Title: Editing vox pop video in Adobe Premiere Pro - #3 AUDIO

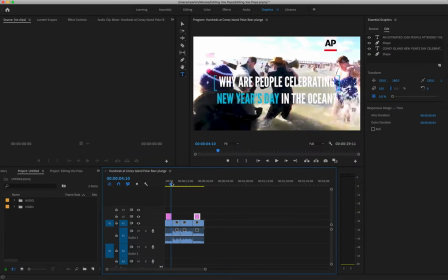So welcome back to this final part of how to edit a VoxPop video in Adobe Premiere Pro. And in this video, we're going to talk about how to edit audio. It's probably the most important thing to think about when editing a video, and it's something that a lot of students overlook.
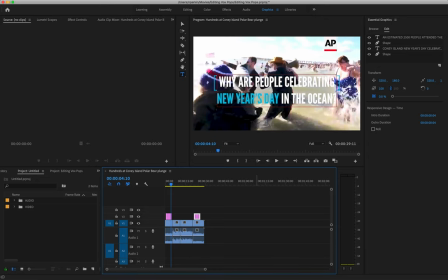Right, so in terms of audio, what I'm going to do at the moment, I'm still in my graphics tab because I was making these text graphics.
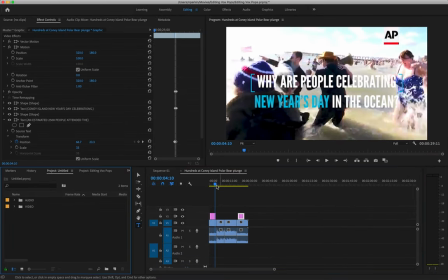So I'm going to move back to my editing tab. And let's have a listen to the audio at the moment.
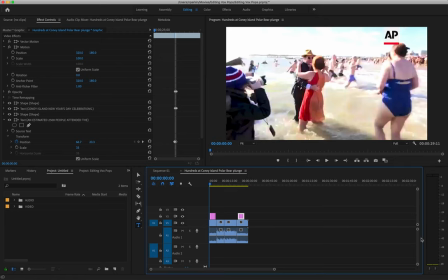How we're actually going to listen to it with our ears, but also while we're listening, pay attention over here.
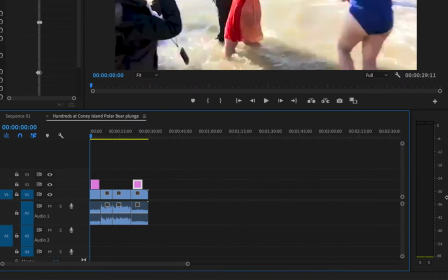This is our volume levels. Basically, if the volume ever hits zero, it's going to be peaking, and that audio is going to sound distorted. What we're aiming for is our volume levels to kind of be around minus 12 to minus 6.
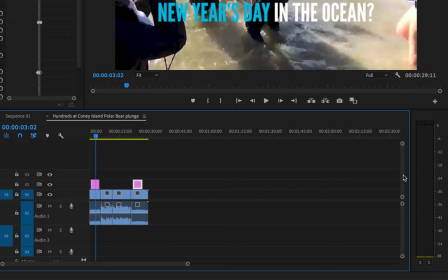So at the moment, with that natural sound of the overlay, it's about minus 18.
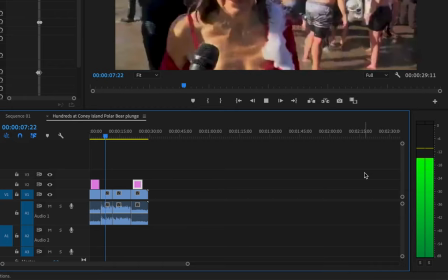And then it makes you feel alive. And it's a wonderful way to bring in the new year.
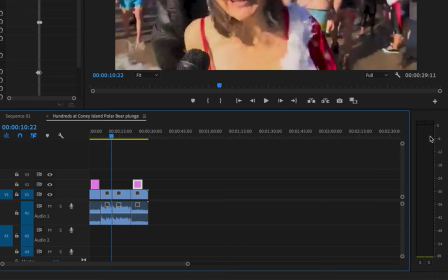When the grabs start, it's going over minus 6.
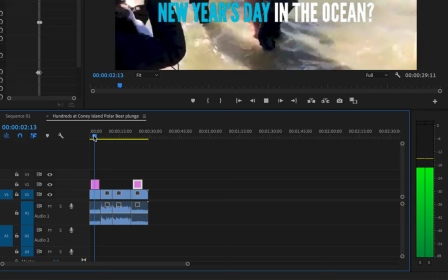I'm actually not too concerned that the audio there is so soft, because I'm going to have music in this as well.
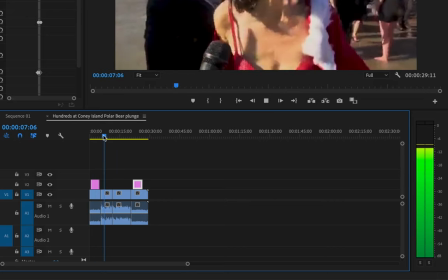But I think her grab feel alive might be a little too loud at the moment.
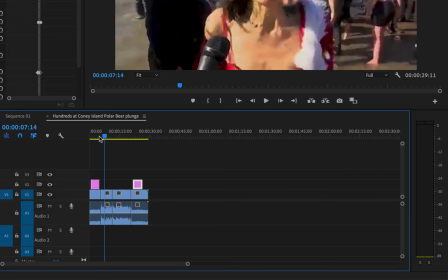Because it makes you feel alive.
It's not too bad, but I might make it a little bit softer.
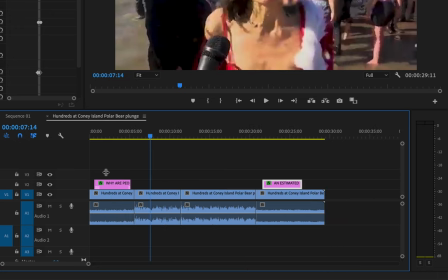So I'm going to zoom in to the timeline, and the way we can alter audio levels is with this white bar here. You can actually drag it up or down. Dragging it up is going to make the clip louder, and dragging it down is going to make the clip softer.
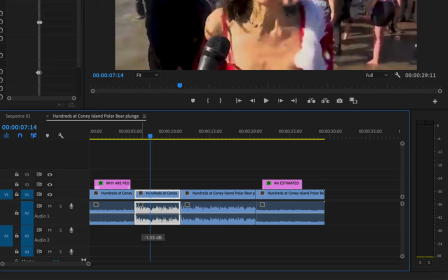So I'm going to just reduce her volume just the tiniest little bit.
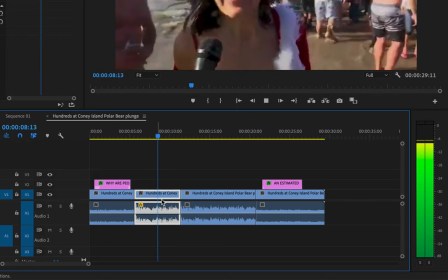And it's a wonderful way
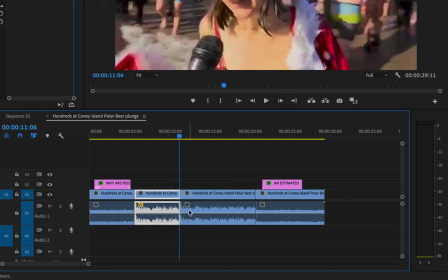to bring in the new year.
Pretty happy with that. Best part of this gonna make him a bit softer as well.
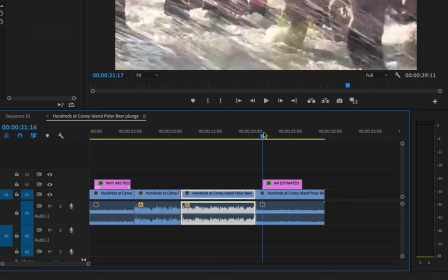Tradition is you cleanse off less.
Okay, that's good. And then the final shot, again, quite soft, but I'm fine with that because there's gonna be music.
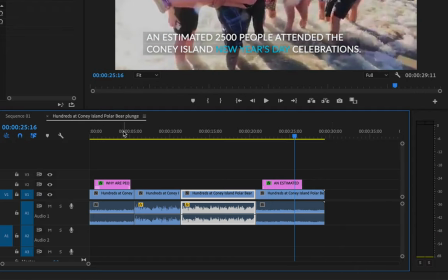All right.
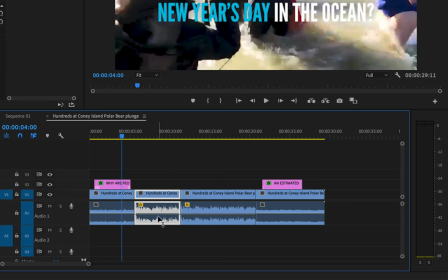If for some reason you need to increase or decrease volume greater than what you're allowed to do with this white bar, because there are limits, what you need to do is right click on the clip and go to audio gain, and then you can actually increase it or decrease it by as much as you want.
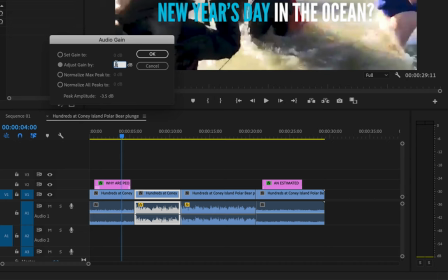Just be careful, because it is very easy to make things distorted. But yeah, if you wanted to increase it by 5 decibels or decrease it by 5 decibels, you can press minus 5, etc. But probably the easiest way to do it is just with the white line there.
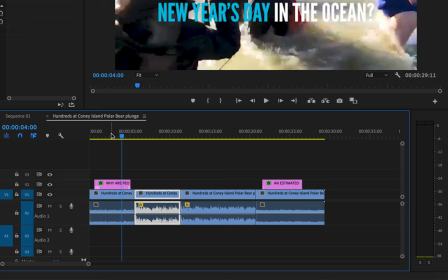Alright, next, I'm pretty happy with the volume of all that audio.
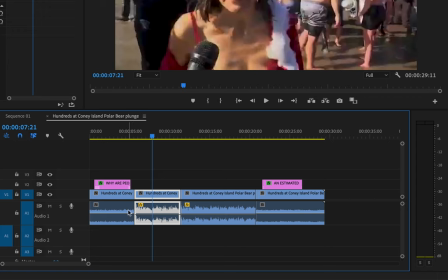Now let's concentrate on the transitions between each clip to the next,
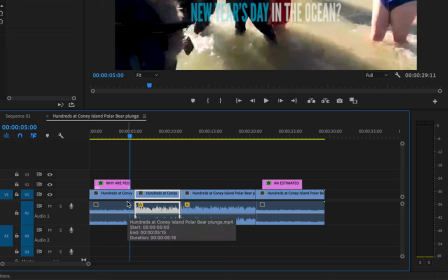in terms of making sure there's no nasty surprises, there's no jarring effects when we go from one audio clip to the next.
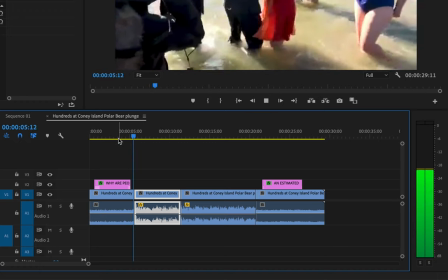Just have a listen.
'Cause it makes you feel alive.
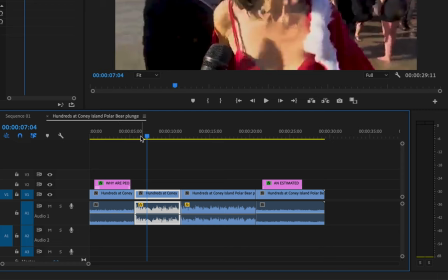It's not too bad, but she does kind of jump in there in terms of her response, because the audio is so different to what we have in the other clip.
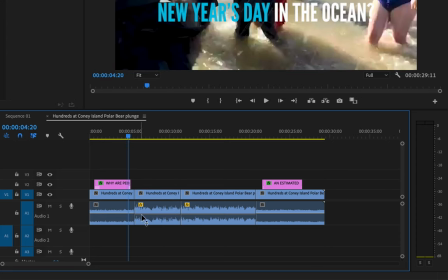A way to smooth that out is to meld these two audio tracks together just for like a second. And what that mix will do is just give us some smoother transition. The way to do that, it's actually really easy.
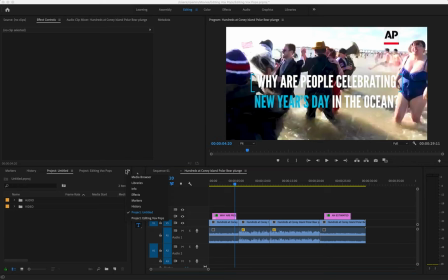You go over here, click on the arrows, and go to the effects tab.
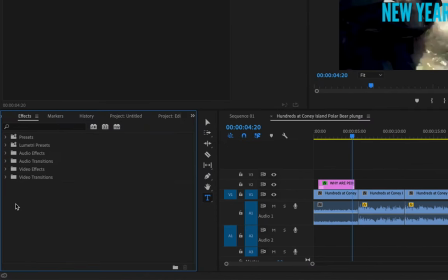Now there's lots of different effects that live in Adobe Premiere Pro. As a beginner, you don't need to know any of them, except for in audio transitions, crossfade, there's three different ones, and I like constant power.
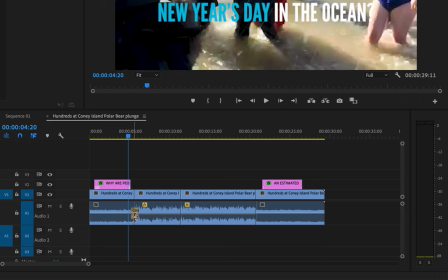If you take constant power, move it in between the two different audio tracks, and now it should just smooth out that transition between our overlay to her voice.
Because it makes you feel.
It's so subtle, the difference.
Because it makes you feel.
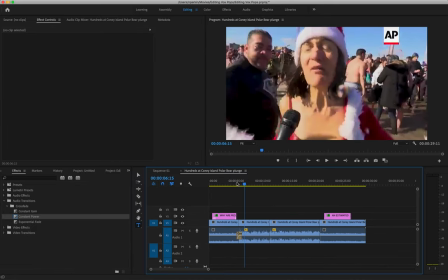But trust me, there is a difference, and it just sounds a little bit better.